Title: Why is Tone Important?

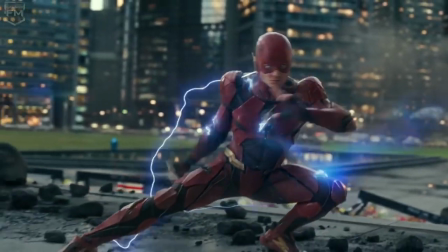4:17 In Justice League, we instantly see the almost painting-like imagery.
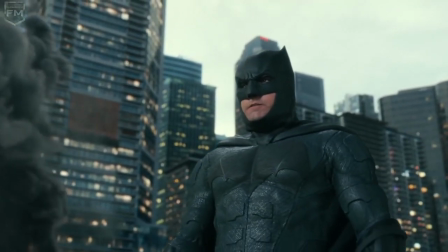4:23 This brings us to feel a sense that we are watching something grand or even a classic tragedy.
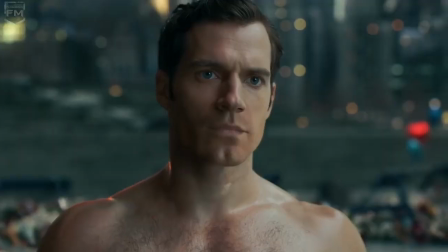4:30 The heroes look brooding, and we think that we're going to get an epic plot with dark, complicated characters.
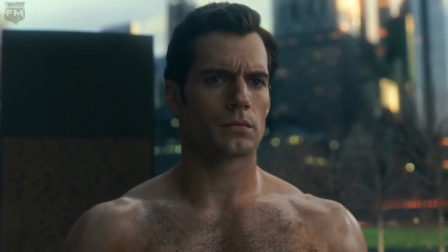4:38 We infer this from the incredible imagery and the brooding performances.
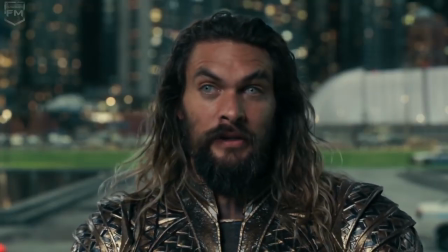4:44 But Justice League doesn't deliver on the tone it promised us. We get shells of complicated characters.
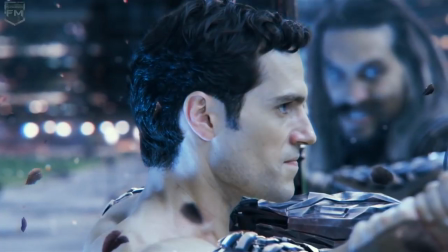4:51 The film doesn't commit to the tone that the imagery gives us. The characters often crack jokes, and nothing is really taken too seriously.
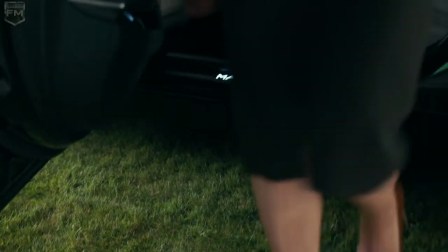5:00 The dialogue in the scene is the opposite of day-to-day banter, feeling more like mythical figures talking,
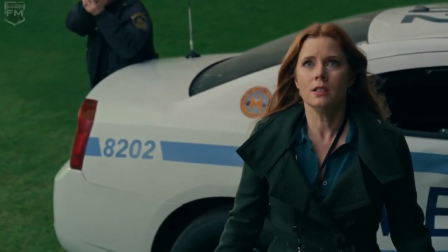5:09 which is fine, but then the film tries to insert jokes to make the film feel more fun,
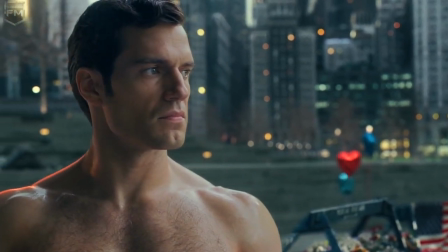5:15 but it ends up just confusing the audience. We don't know how seriously we should take Justice League because the tone is all over the place,
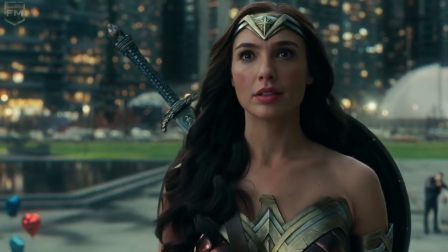5:24 which is one of the reasons why it was so forgettable. Civil War committed to a tone, and the movie benefits from that.
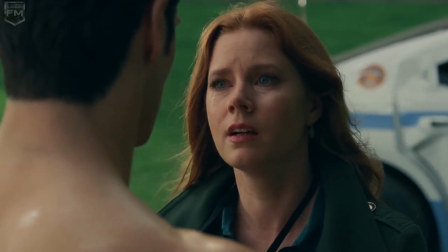5:33 Justice League couldn't commit, and suffered because of it.
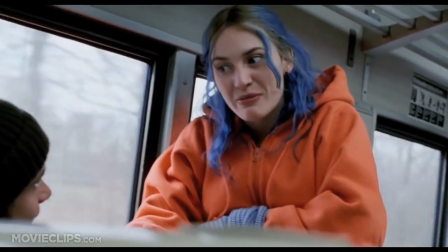5:39 However, you can still make films that express a wide range of tones throughout the movie.
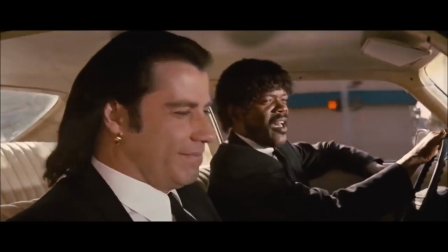5:45 Movies like The Wolf of Wall Street and Pulp Fiction are far more complicated when it comes to tone,
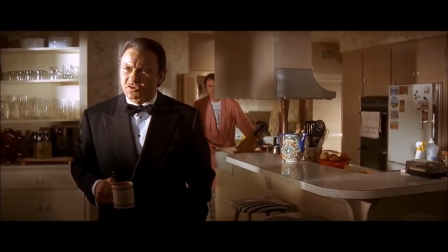5:52 but the filmmakers handle it in a way where the audience is never caught off guard.
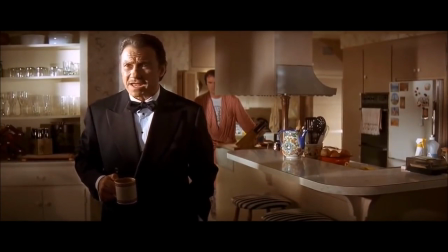5:57 The best movies are all very self-aware, and they know what they're trying to do.
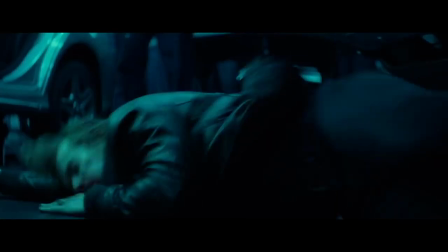6:04 That starts with tone. Tone is often far more complicated than just being serious or humorous,
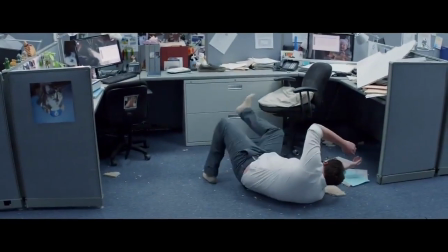6:12 but if it isn't handled correctly, it can have hugely negative effects on the film.
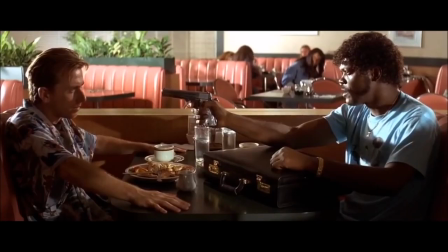6:20 Tone isn't the only important thing to make a good film. Just because you have a consistent tone, you still need to follow through on about 1,000 other different things.
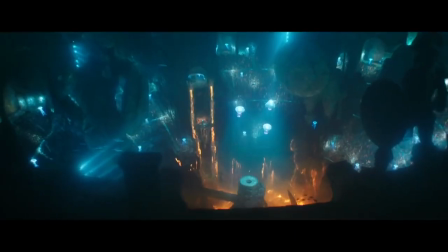6:32 With that said, tone is a very easy way to hold your film back.
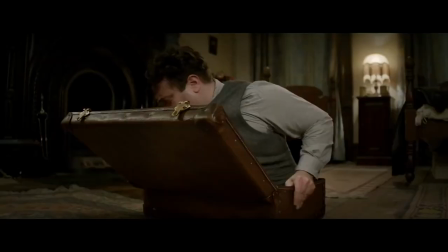6:37 So many passable movies that I have seen recently seem to suffer from a lack of tonal awareness.
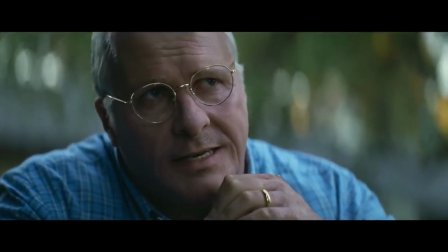6:45 They don't commit to what they're trying to say, and because of that,
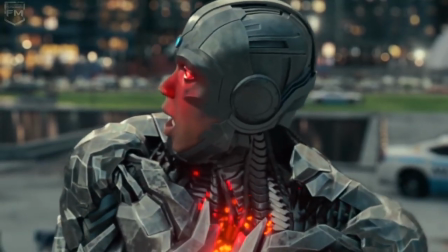6:49 the audience doesn't know what emotion they should be feeling in any given scene.
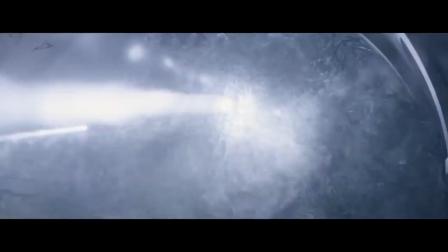6:56 And that is really the crux of why tone is important.
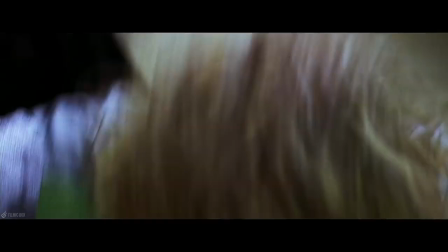7:01 Tone indicates to the audience what emotions the film will deliver.
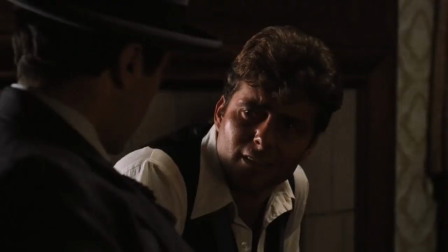7:06 And if misused, the film can only scratch the surface of the films that understand how to use tone.